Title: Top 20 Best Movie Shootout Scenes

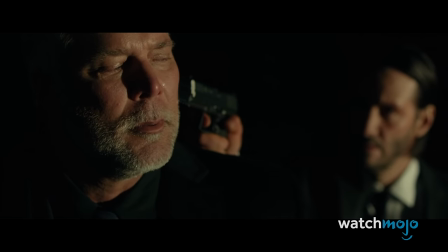12:20 Who knew that this 2014 film from director Chad Stahelski would grow into the fan-favorite franchise it's become in the modern day?
Are you here on business, sir? Afraid so, Francis. Why don't you take the night off?
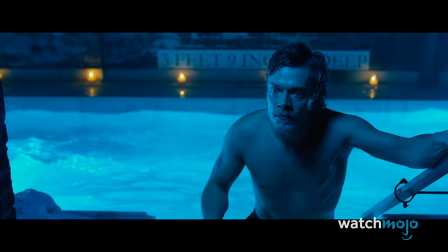12:35 Stahelski's career in the field of movie stunt work was likely one of the reasons why the choreography here is so stellar, as evidenced by this scene from the Red Circle nightclub.
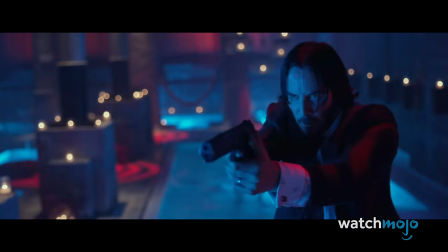12:43 There's a nice balance of close contact fighting and gunplay during this sequence, but the action really ramps up once the bullets start flying.
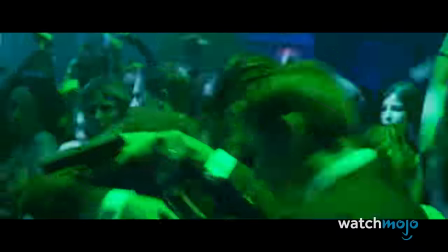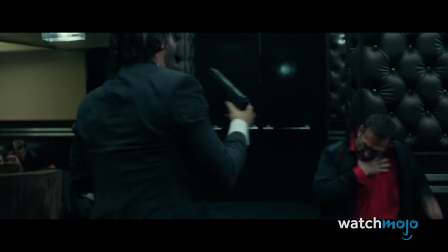12:55 The throbbing dance music and crowded quarters only add to the unpredictability, and Wick takes on a number of adversaries.
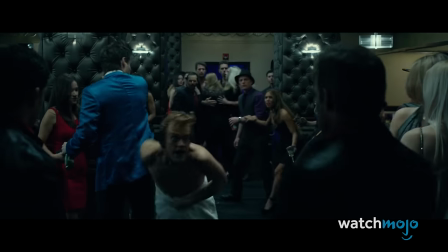13:02 Wick comes out on top, but he doesn't leave the Red Circle unscathed, and is forced to seek refuge at the Continental.
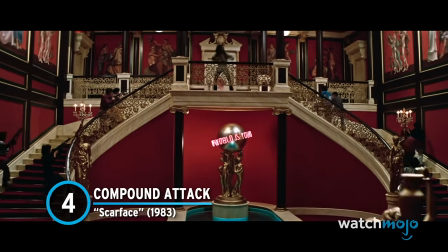13:11 Number four, Compound Attack, Scarface.
No, Lee, they're all over the place.
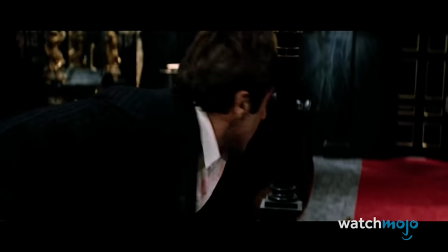13:15 Get out of here.
The finale of this climactic scene from Scarface may be embedded in pop culture history today.
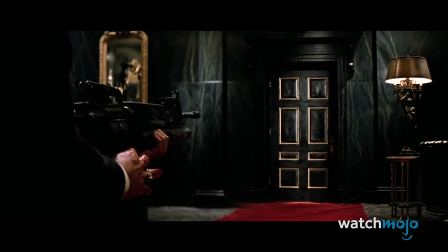13:21 Let's also not forget all the other moments from the compound attack that helped make this sequence so incredible.
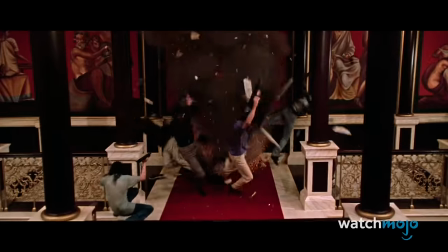13:26 Say hello to my little friend.
There's a bravado to Tony Montana's posturing in the face of overwhelming odds,
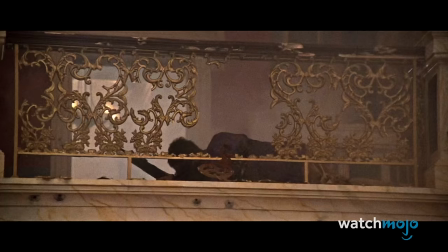13:31 a confidence that makes the audience think that maybe, just maybe, he might make it out of this assassination attempt alive.
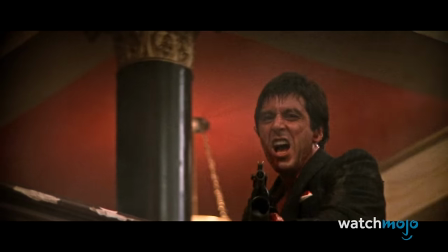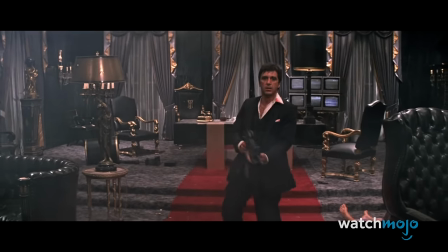13:43 Montana takes out scores of Sosa's men with machine gun fire and a grenade launcher, but he sustained some critical hits.
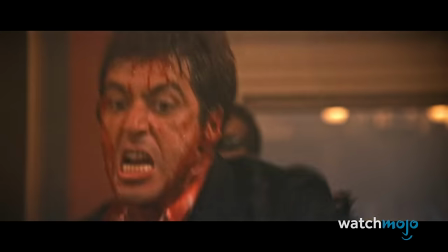13:49 Finally, he's taken out from behind, ending his brief but meteoric rise to the top of an illegal empire.
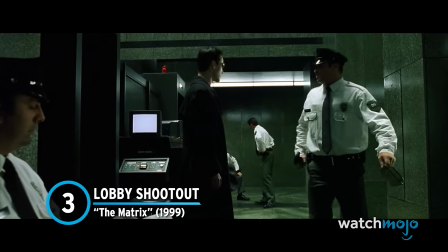13:55 Number three, Lobby Shootout, The Matrix. There's a nice balance between the old and the new within this scene from The Matrix.
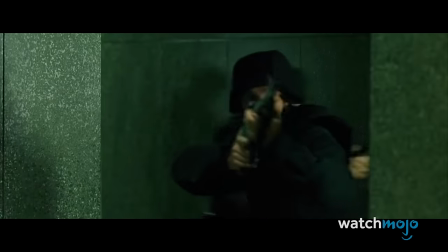14:06 Classically orchestrated gunplay and martial arts meld with stylish slow motion and a lot of dated late 90s fashion to create a thrilling shootout.
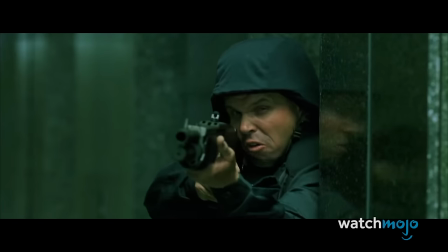14:13 Freeze!
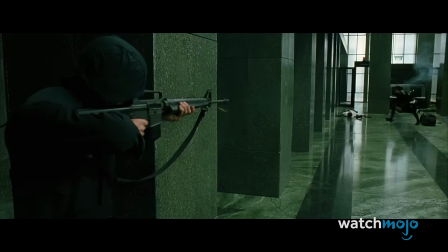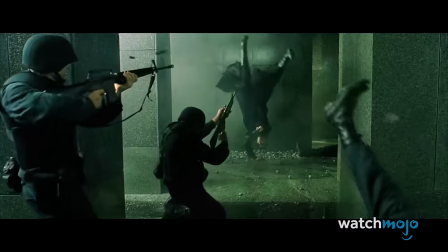14:21 Neo and Trinity defy the laws of physics as various guards attempt to take them down, while the soundtrack thumps along to the innovative cinematography.
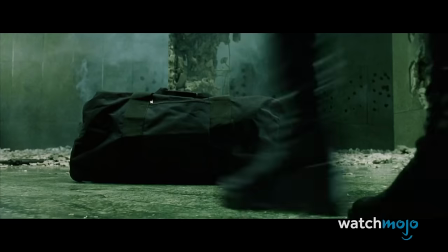14:28 The slow-mo works particularly well here, enthralling audiences who are hooked on this world the Wachowskis built with The Matrix.
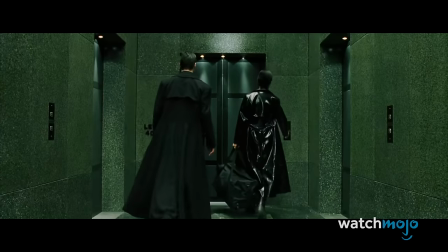14:35 It's also incredible to rewatch today, an exciting scene with thrills to spare.
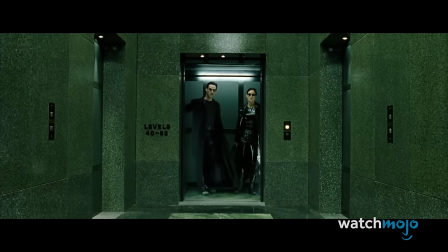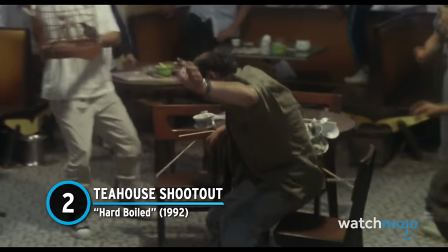14:46 2. Tea House Shootout – Hard Boiled It's difficult to pick out exactly which shootout from John Woo's 1992 masterpiece Hard Boiled to include on our list.
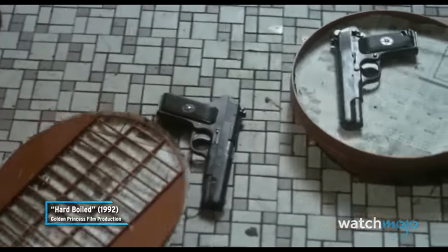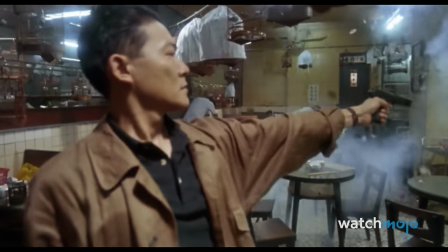15:00 The climax of the hospital is absolutely amazing, but we just gotta go with the opening action at the tea house.
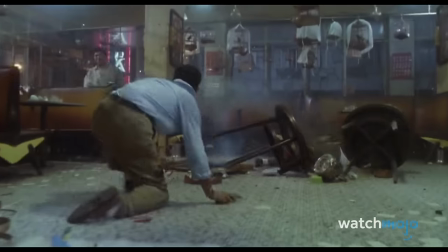15:06 There are so many moving parts that are taken into account once the scene gets going, as Chow Yun-Fat and Bao Yi Lam attempt to break up a gun smuggling deal.
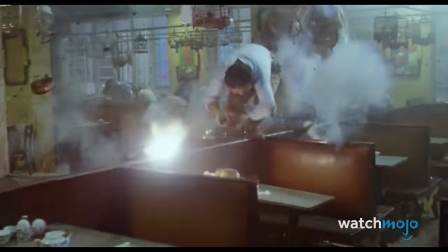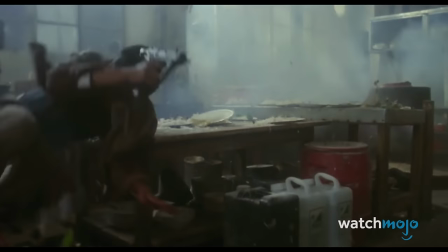15:19 There's a ton of complicated choreography, fire, explosions, the works.
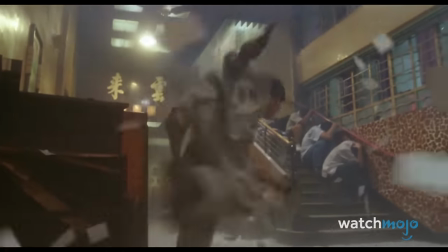15:23 Additionally, the tea house scene gets the wheels of the film's plot properly in motion, and both Lam and Yun-Fat do a lot of great acting with their eyes and body language throughout the tense shootout.
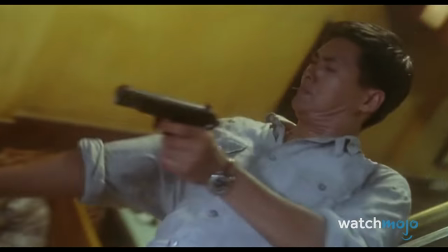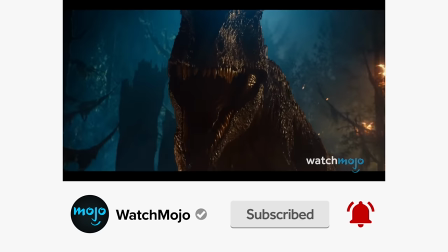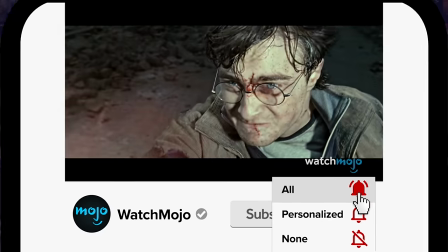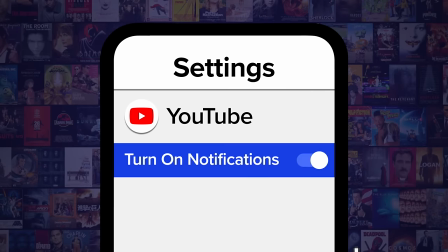15:49 on notifications. Number one, in the streets, Heat.
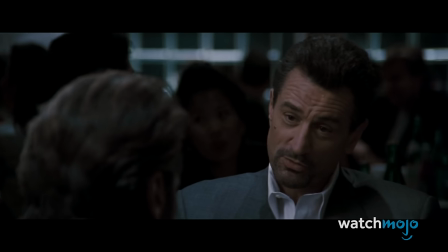15:53 The actors who took part in this genre-defining shootout from Michael Mann's Heat did so with a lot of hard work under their belts.
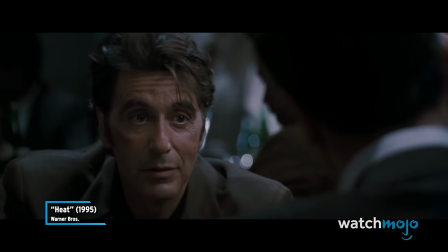16:00 I don't know how to do anything else. Neither do I. I don't much want to either.
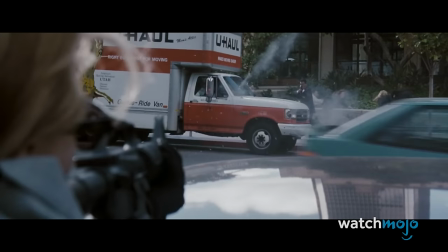16:09 Neither do I. The proof is in the pudding too, since the end results of this shootout were so effective that but reportedly the United States Marines have cited it in their training.